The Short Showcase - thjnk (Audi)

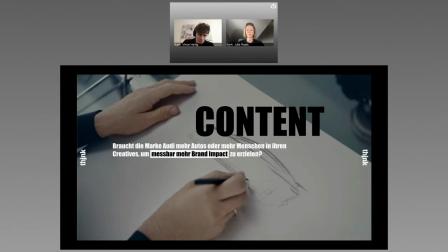4:09 Wollen die Leute eigentlich, dass es menschelt oder wollen sie nur den tatsächlichen Vorsprung durch Technik im wahrsten Sinne des Wortes sehen oder sogar eine Mischung zwischen beiden. Und dann die Überlegung, was genau wollen wir denn eigentlich messen? Das ist natürlich die Grundlage für unsere Fragestellung, die wir dann den Nutzer
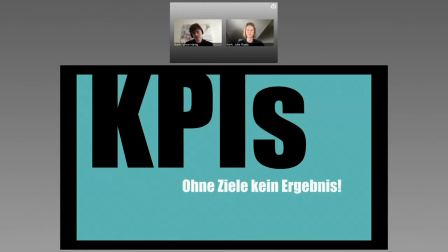4:30 Stellen bezüglich des Brand Impacts, gemessen unserem KPI-Framework, wo wir uns dann drei Main KPIs zur Auswahl genommen haben, in unser Set genommen haben.
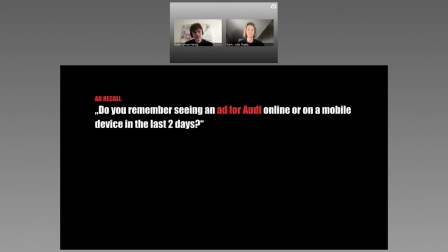4:41 Das erste ist, dass die Markenkampagne natürlich zu aller erst Awareness erzeugen soll. Dafür müssen sich die Leute an unsere Kampagne erinnern, deshalb messen wir eben den Ad Recall.
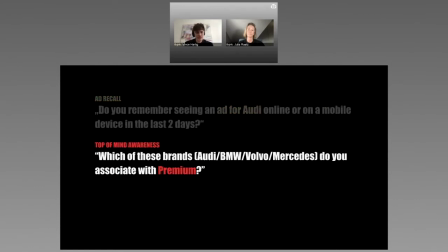4:52 Das zweite ist, dass Audi im Zuge der Markenkampagne als eine der Top-Premium-Automarken wahrgenommen werden möchte. Also erreichen wir wirklich die Top-of-Mind-Awareness im Premium-Segment?
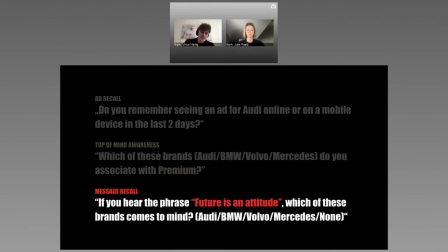5:03 Und das Dritte ist, Futures in Attitude ist ja diese kommunikative Aussage der zukunftsweisenden Ausrichtung von Audi. Und wir wollten natürlich messen, ob das so auch in den Köpfen der Menschen ankommt und verfängt.
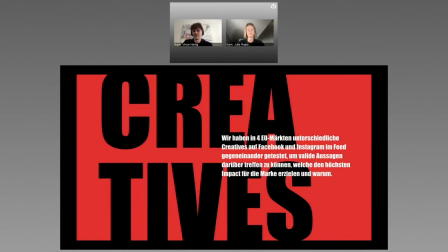5:16 Und wie wir das kreativ zum Leben erweckt haben, zeigt euch Julia jetzt mal. Hallo, ich bin Julia nochmal von meiner Seite. Wir haben diese Fragen, die Vincent gerade erläutert hat,
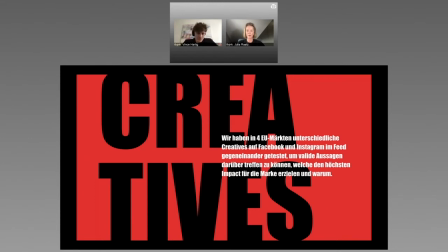5:29 also die Brand Lift Study in vier EU-Märkten vorgenommen und haben Creatives auf Facebook und Instagram im Feed gingander getestet, weil wir eben genau erfahren wollten, welche der Creatives den höchsten Brand Impact verursachen und vor allem warum.
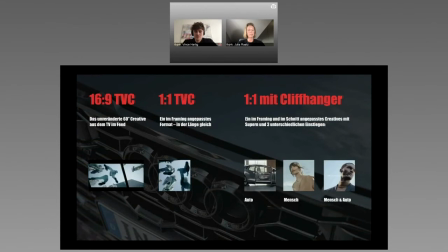5:44 Deshalb haben wir hier einmal eine Übersicht mitgebracht, in der man die wichtigsten Creatives sieht. Das war natürlich, weil das auch immer noch gang und gäbe ist in diversen Kampagnen, das 16 zu 9 TVC-Creative, völlig unverändert, der 60 Sekunde. Dann einen kleinen, aber wichtigen Schritt weiter.
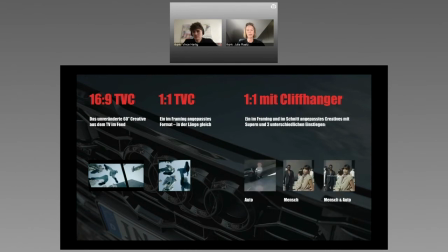6:02 Dieses Creative auf ein viel kompatibles Format bringen, also ein Quadrat und das Voice-Over einsupern. Und dann für uns den entscheidenden Schritt, und da haben wir dann auch natürlich die meisten Learnings generiert, aus diesen 60 Sekünder nochmal die besten und wichtigsten Bilder extrahieren,
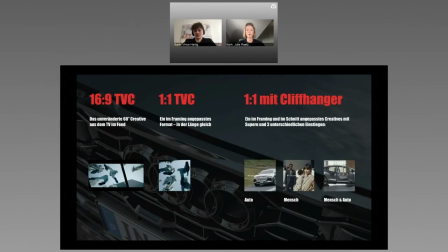6:20 die am aussagekräftigsten sind und an denen man dann auch auf den Plattformen am besten hängen bleibt, weil sie catchy sind, wie so etwas. Aus diesen Bildern haben wir so kurze Teaser beziehungsweise Cliffhanger vor diesen Einminütern geschnitten und haben das einmal mit Autofokus gemacht,
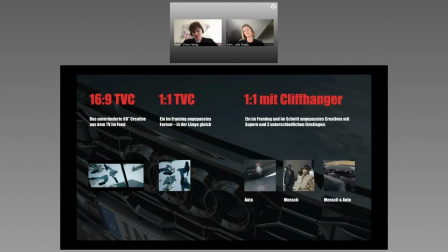6:39 einmal mit Menschfokus und einmal aus einer Mischung und haben dann in diese Cliffhanger natürlich auch unser Branding und unsere Botschaft der Kampagne gepackt.
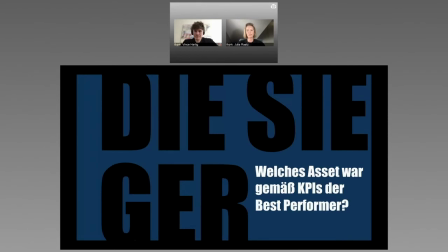6:50 Und uns natürlich total spannend, welches Creative da gewinnt und ich löse es auch direkt einmal auf.
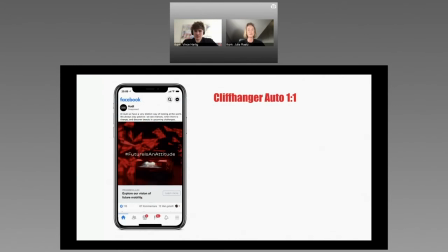6:56 Es war natürlich das quadratische,
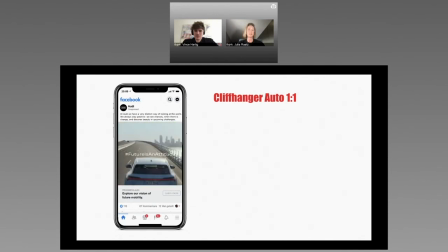6:58 also Feed-optimierte Creative und auch eines von denen mit Cliffhanger vorne und zwar das mit dem Fokus auf Auto. Das bedeutet für uns, dass der größte Impact für Audi zumindest in dieser Brandkampagne damit erzielt werden kann, wenn wir auch die Produkte zeigen.
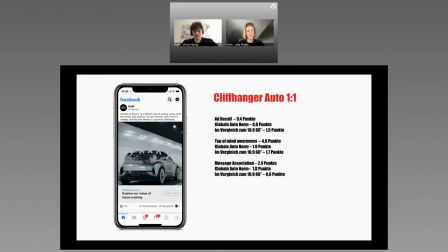7:15 Wie sah das im Detail aus? Der Ad Recall lag bei 9,4 Punkten, kann man einmal vergleichen mit der globalen Autonorm oder eben auch mit dem 16 zu 9 Creative. Da sieht man schon, dass horizontale TVC Creative wesentlich weniger Punkte, die globale Autonorm ein bisschen drunter.
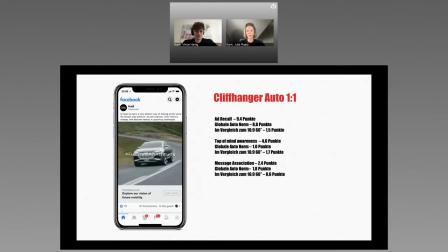7:32 Wenn wir dann auf Top of Mind Awareness oder auch Message Association gucken, dann waren wir da schon weiter vorne. Also dann ist der Gap größer zur globalen Autonorm und zum 16 zu 9 Creative. Top of Mind Awareness mit 4,6 Punkten und Message Association im Vergleich zum 16 zu 9 Creative mit 2,4 Punkten.
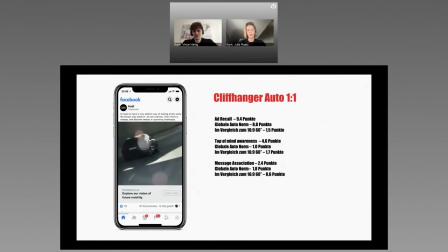7:49 Also Gewinner bei allen drei KPIs.
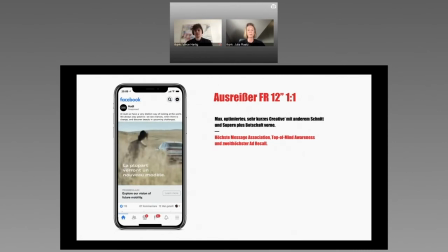7:55 Einen Ausreißer aus Frankreich haben wir noch mitgebracht, weil wir das auch nochmal spannend fanden für uns, weil wir ja eben von einem langen Creative ausgegangen sind. Frankreich hat das Ganze nochmal runtergekürzt auf zwölf Sekunden, hat auch Branding und Message nach vorne gepackt und die haben mit dem Creative in der
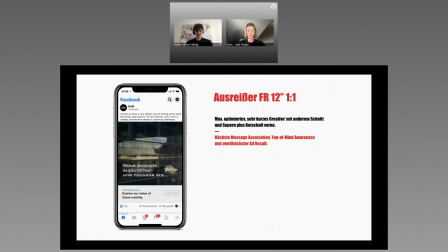8:10 Studie verglichen mit allen anderen die höchste Message Association und Top of Mind Awareness, zweithöchsten At-Recall erzielt.